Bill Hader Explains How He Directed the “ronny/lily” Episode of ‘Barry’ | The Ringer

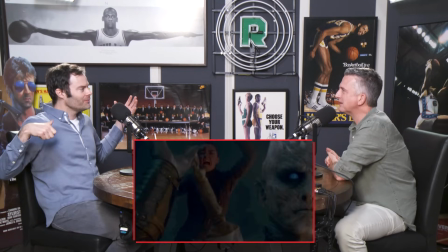0s
And then a little girl jumps on the, what do you call it, the knight? The knight, yeah, yeah.
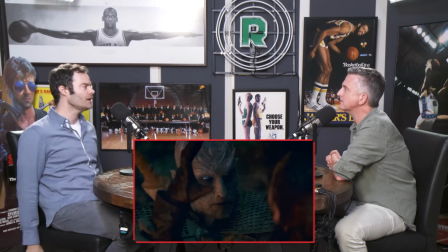5s
With a knife and stabs him. And I'm like, there's a little girl with a knife jumping on a dude. We have that in our episode.
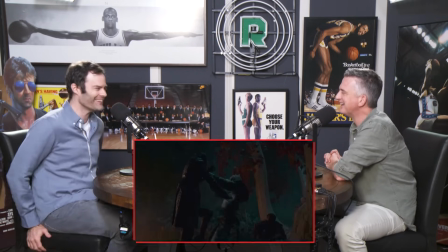11s
I was like, what are the chances? So that episode, for people who didn't see it, it was amazing.
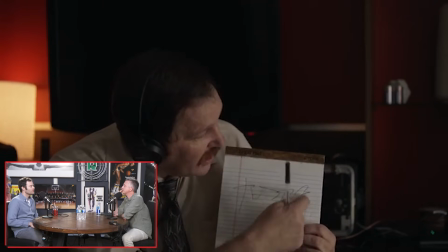20s
So Loach, the cop who's been tailing Barry and using fugues to get info on Barry,
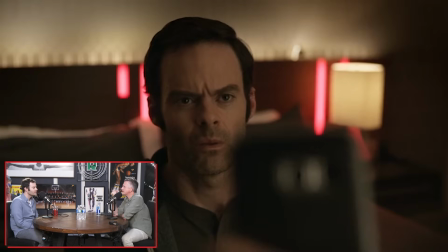28s
You think he's going to arrest him for killing his partner, but instead he says, I want you to kill the guy who's dating my ex-wife, his name Ronnie Proxen. It's a flip. So you go to the house, or Barry goes to the house. I go to the house to kill Ronnie.
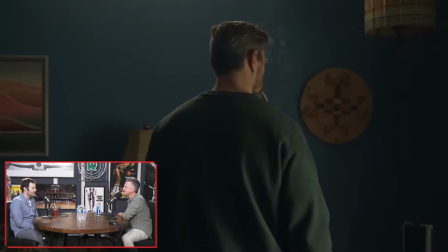41s
I tell Ronnie, who's this kind of stoner guy, hey, I'm not going to kill you.
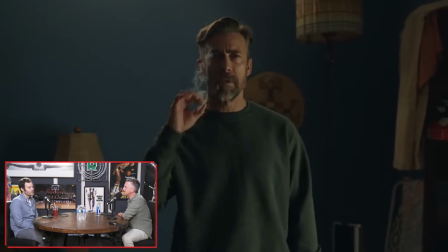47s
This guy wants me to kill you. I don't want to. But then he walks into another room.
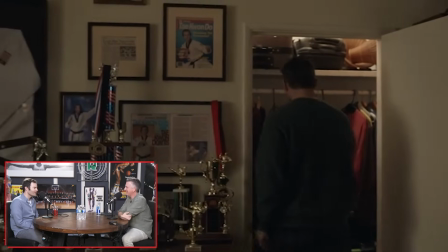52s
He's got Taekwondo trophies everywhere. Yeah, I find out he's one of the best taekwondo guys in the world. Yeah, that was a problem. When I was writing it, it was a fun thing to write Barry trying to convince this guy, this thing. And then you go, okay, they go to get the bags. And you go, well, what's the worst thing that he could see when he goes to get the bags? They're just like, oh, what if he has a taekwondo trophy? And then it's like, what if the whole room's filled with taekwondo trophies?
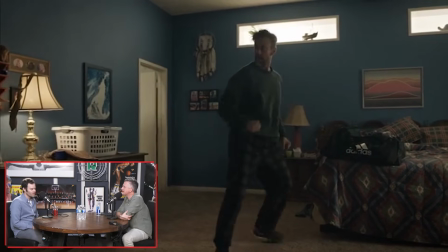78s
And I was like, oh, that's good. But so then a fight ensues, which just I got to give credit to this guy,
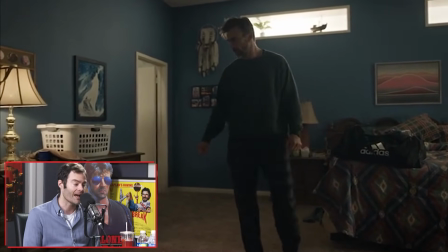84s
Wade Allen, our stunt coordinator, and Daniel, who plays Ronnie. Yeah.
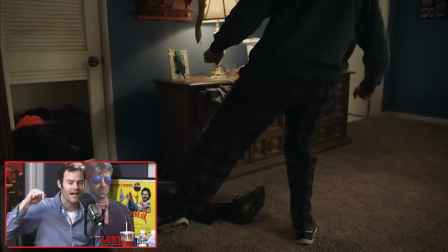89s
He's in a ton of stuff. He's like the Matrix. He's the guy that you remember Matrix 2 when they had that big fight on the freeway?
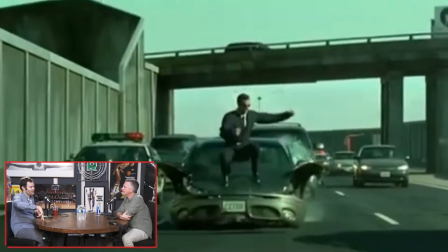98s
Yeah. He's the guy that jumps and lands on the hood of the car and smashes it and goes into slow motion.
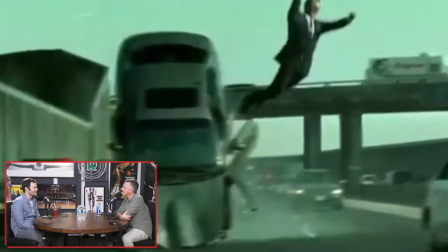103s
I think that's Daniel. One of the nicest guys in the world. um so you're sketching out this whole fight scene yeah yeah with with Wade and I just
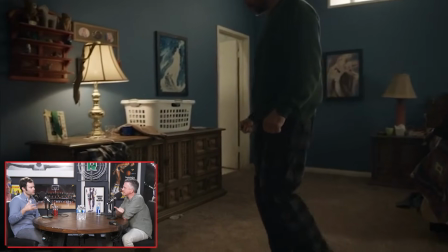113s
said I would like it to be one shot but you you haven't done a lot of those though no we have to remember like sequences of moves and punches
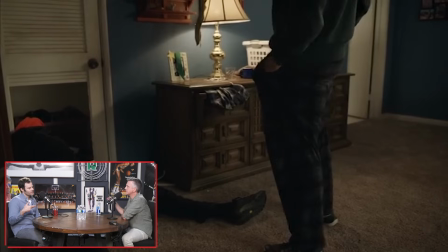122s
yeah I just wanted it to feel kind of just like one I directed the episode too so I just I wanted it to feel
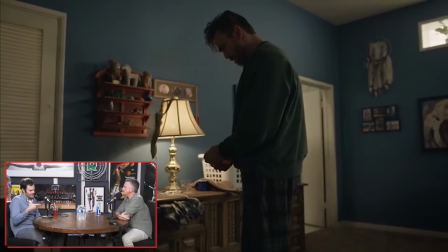128s
kind of just this meandering um camera and uh the DP Paolo Widobro,
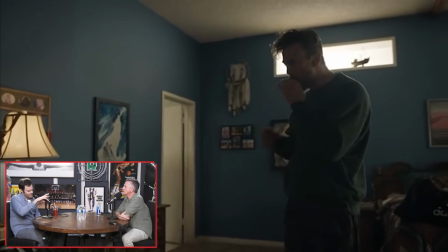136s
initially I was going to have them follow, the camera was going to follow them everywhere, and she said,
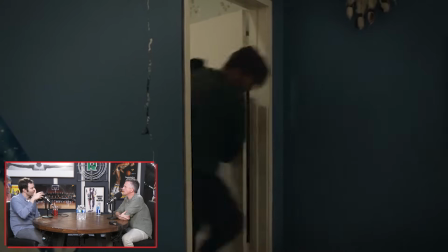141s
oh, it could be interesting if they just kind of come in and out of frame because it makes it a little bit more,
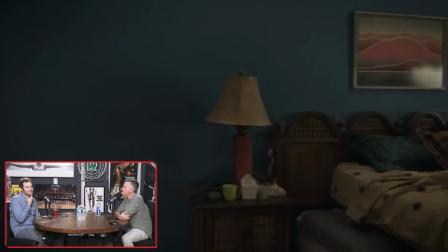146s
you're kind of observing it more, you know,
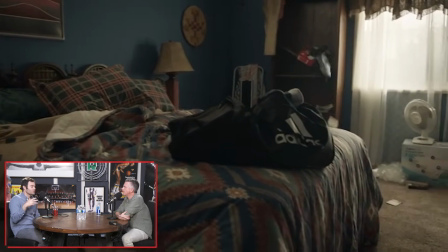152s
and it seems like you're the point, I always think of that shot as you're almost from the point of view of someone telling them to stop,
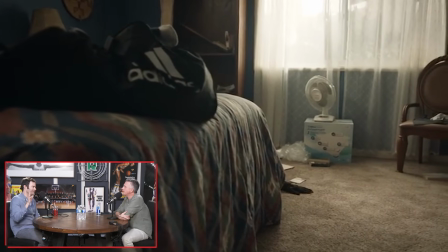158s
you know, guys, guys, come on, you know, and then they go, and then they go off this way,
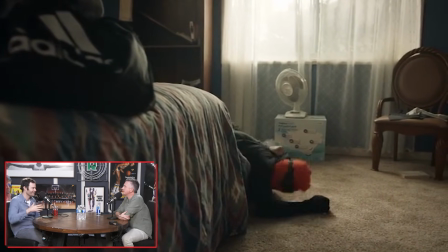162s
and you don't want to look where they fell and then you look over and they're on the ground now you know yeah Wade Allen it was really cool I kind of told him what the
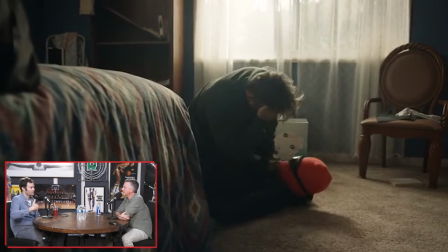168s
shot was and then he choreographed a fight specifically for that shot so it would play all out to camera so all the moves and everything very specific
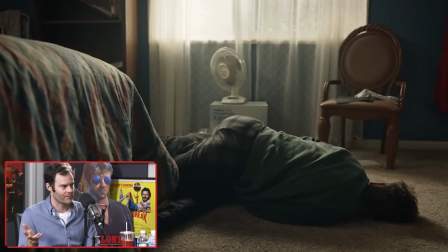178s
for the shot so it's like the shot came first the camera move came first and then he went okay well here's what we'll do we'll go
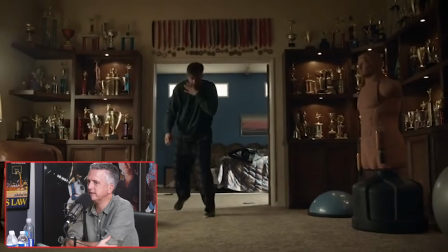183s
we'll just play it against this wall and so it ends with him basically getting a broken trachea and then you think it's over but then he goes in and he gets
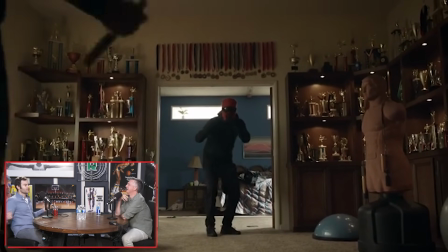192s
nunchucks and then he has two nunchucks and and daniel can do that obviously you see it he starts doing nunchucks and then
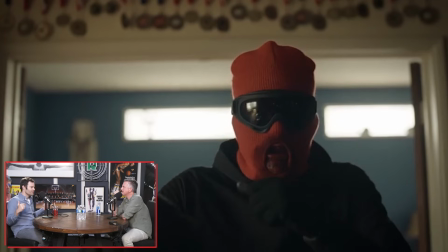200s
i found it so funny that when we were in the edit jeff buchanan the editor of that episode i said can you just double it
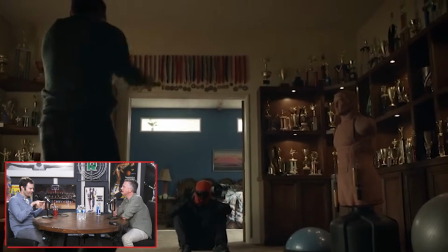206s
so if you watch it he does it once and then it cuts to barry and it cuts back we just that's the exact same shot again because i
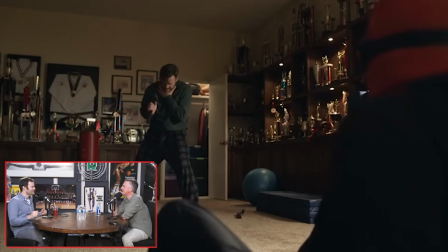214s
just thought it was really funny i was like and he goes what you just want him to sit there and just like yeah it's like yeah he's like he's showing off
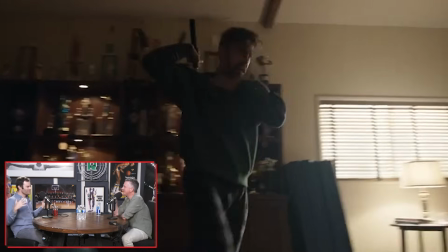220s
like he's trying to intimidate him and he went so barry just is sitting there watching him do that i go yeah yeah
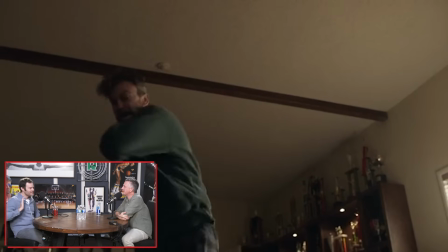226s
yeah he's like all right um and then he yeah so he attacks him with the nunchucks and then he he uh chokes he finally
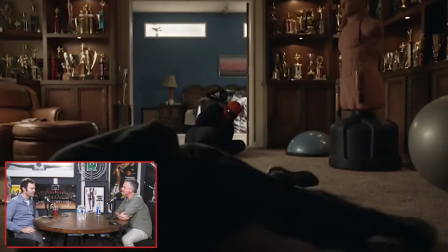234s
dies from his uh so now it's over it's done so then barry's like fine he didn't want to kill him he had to kill him he feels terrible he
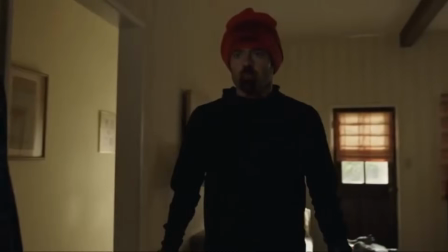243s
goes to leave and then his little daughter's there dad